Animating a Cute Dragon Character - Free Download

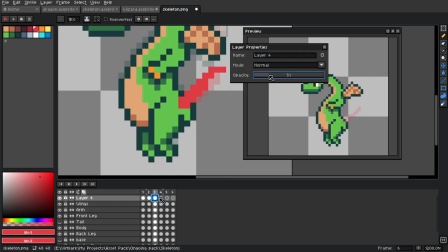254s
And for this one, I found that I needed to hide it and use a block in color to rough out the motion that I wanted.
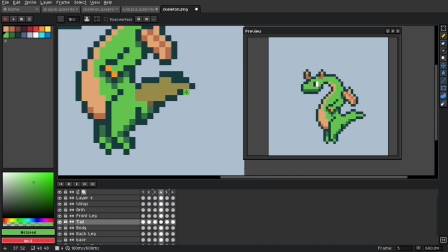260s
With the movement in a position I liked, I went back over it with the proper color and outline. Then I just made some slight movement tweaks to the legs, arms, and the head which rounded out the base animation.
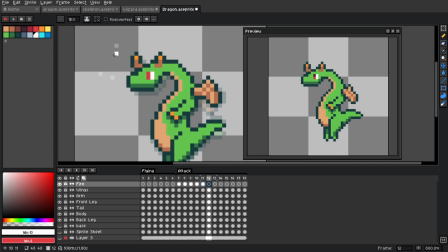269s
Because I'm thinking of this as a ranged enemy, I need to give it some anticipation frames so it doesn't just shoot all of a sudden when the player's not ready.
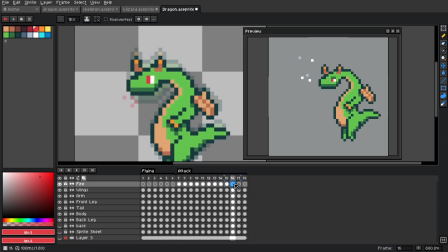276s
For this character, I decided to do a separate ready animation where the dragon breathes smoke and sparks, and its eyes become red and narrowed.
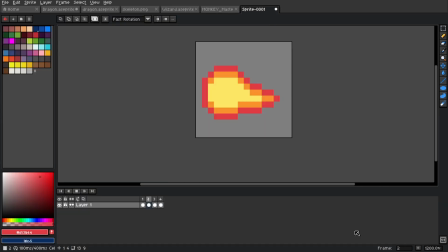283s
For the attack, it then scrunches up and spits a fireball. I made a separate fireball sprite so there's a projectile that can be spawned in-game to match the one in the animation.
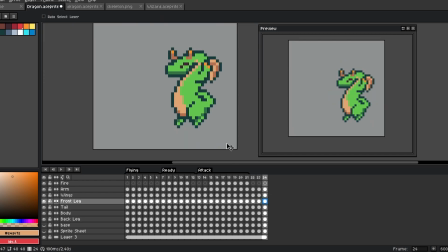291s
And then all that's left was the animations for hit and death. Hit is always easy, you just kind of splay stuff out and give it a little flash, but I like the death animation to have a little bit of flair to it.
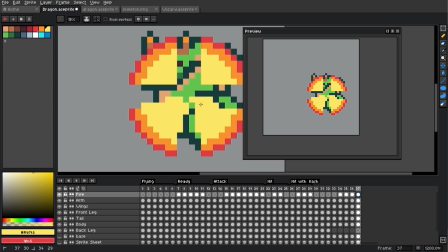300s
I said in the video where I made the wizard that I'm not really big on drawing gore. I've got nothing wrong with blood and stuff in games, I just particularly don't like to draw it myself.
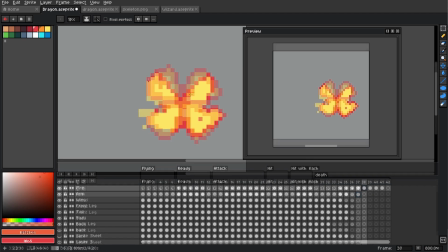308s
So for the death animation I needed to figure out a way for the dragon to remove itself from the game in an interesting way.
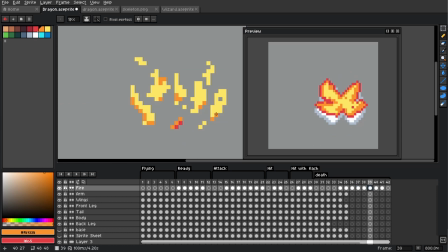313s
Luckily, this little thing is full of fire, so a quick burst of flames and a puff of smoke seem to do the trick. No, the irony is not lost on me that I don't want to do something gory, and my choice is to set it a light and burn it away.
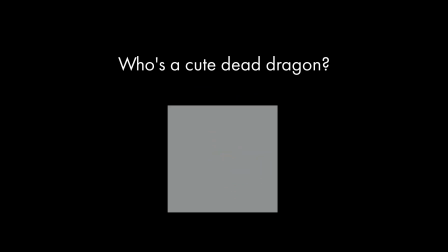324s
But I did it in a cute way, so we're just not going to talk about that. And at the end, here's the dragon asset.
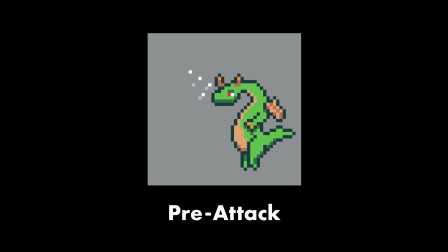330s
It can fly around patrolling an area, and when the player's within range or a timer goes off, it will smoke to give a signal that it's about to fire, and then it will attack with a fireball projectile.
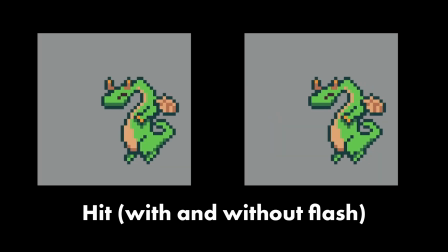340s
It can be hit, and when it takes enough damage, it will die.
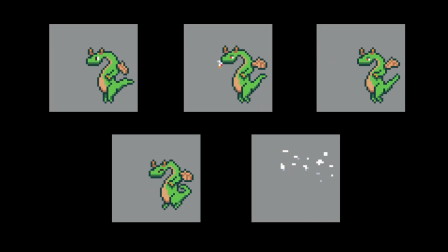343s
Overall, I think it's absolutely adorable and will be much more versatile of a sprite to use compared to the initial one I was trying.
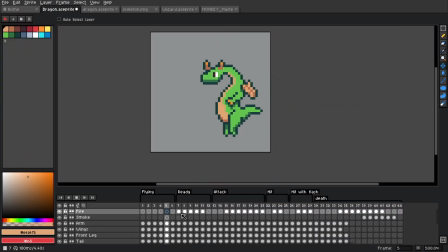349s
I still like the big dragon, and will most likely take another stab at it eventually, but sometimes you're not feeling it, and trying something else can lead to something even better, which is what I think we got here.
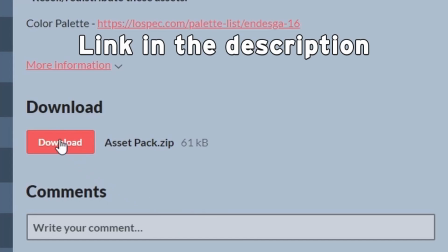358s
This character has been added to the asset pack and you can download it now. There's a link in the description if you'd like to check it out.
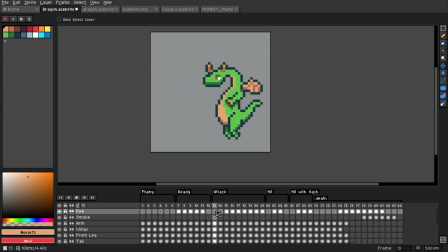363s
As always, you can use this asset for whatever you like, commercial or not. I just ask that you don't redistribute or sell the asset itself. Credit is not necessary, but would be appreciated, and if you do use it to make something, please let me know. I'd love to see how others are using it.
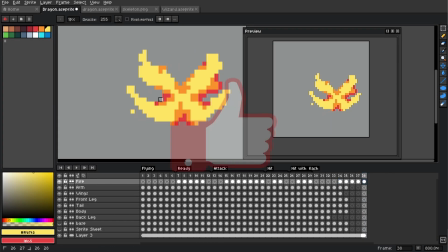378s
If you enjoyed this video and would like to see more, please be sure to leave a like and a comment about what else you want to see in the pack in the future.
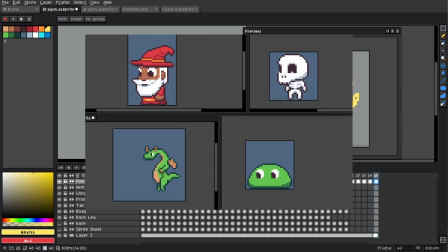384s
Currently, it's leaning into a dungeon fantasy type character set, which I'm absolutely loving. Please be sure to hit the subscribe button as well as the bell to make sure you don't miss the next time one of these is released.
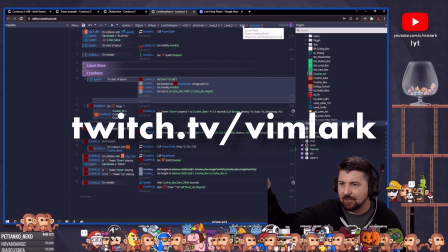393s
If you would like to get into contact with me, the best places on my live stream at twitch.tv slash vimlark.
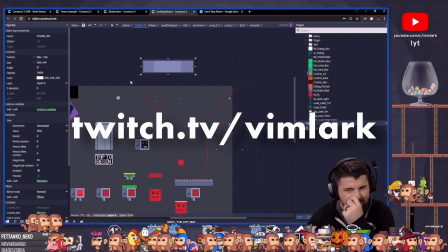398s
Four days a week we spend the day making games, pixel art, playtesting community games, or just talking about game design and more.
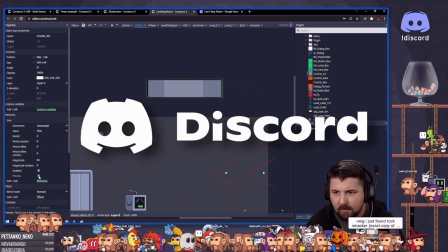404s
We also have an amazing discord community full of incredible people.
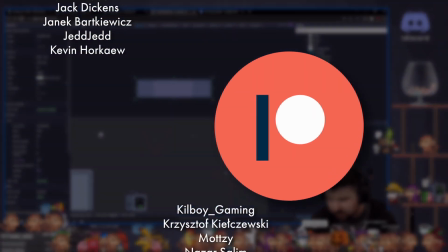407s
I'd like to give a huge shout out to all of my patrons who help make these videos possible, especially my video producer tier patrons like Cinnabunny, Clone13,
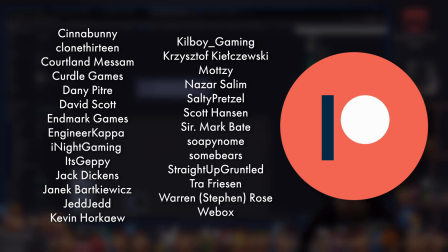416s
Cortland Massam, Kirtle Games, Nightfall, It's Jeppy, Jed Jed,
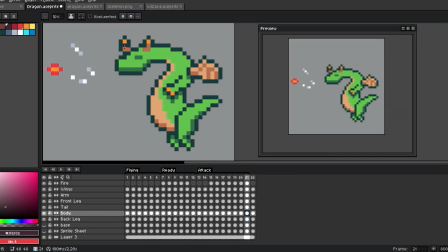429s
You're all awesome people, and I truly can't thank you enough for the support. Also be sure to check out Woka's Mount Pro with the link and discount code in the description. Thank you very much for watching, I'm loving working on this pack as a fun side project between jams and other games.
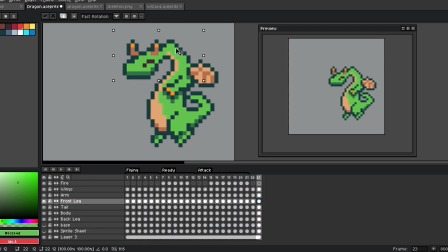442s
If you want to help out the channel and you know someone else that's into pixel art, consider letting them know about this series. I hope you're all healthy and safe wherever you are, and I will talk with you next time.
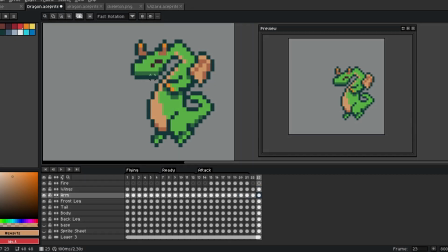450s
Have a good one. Later.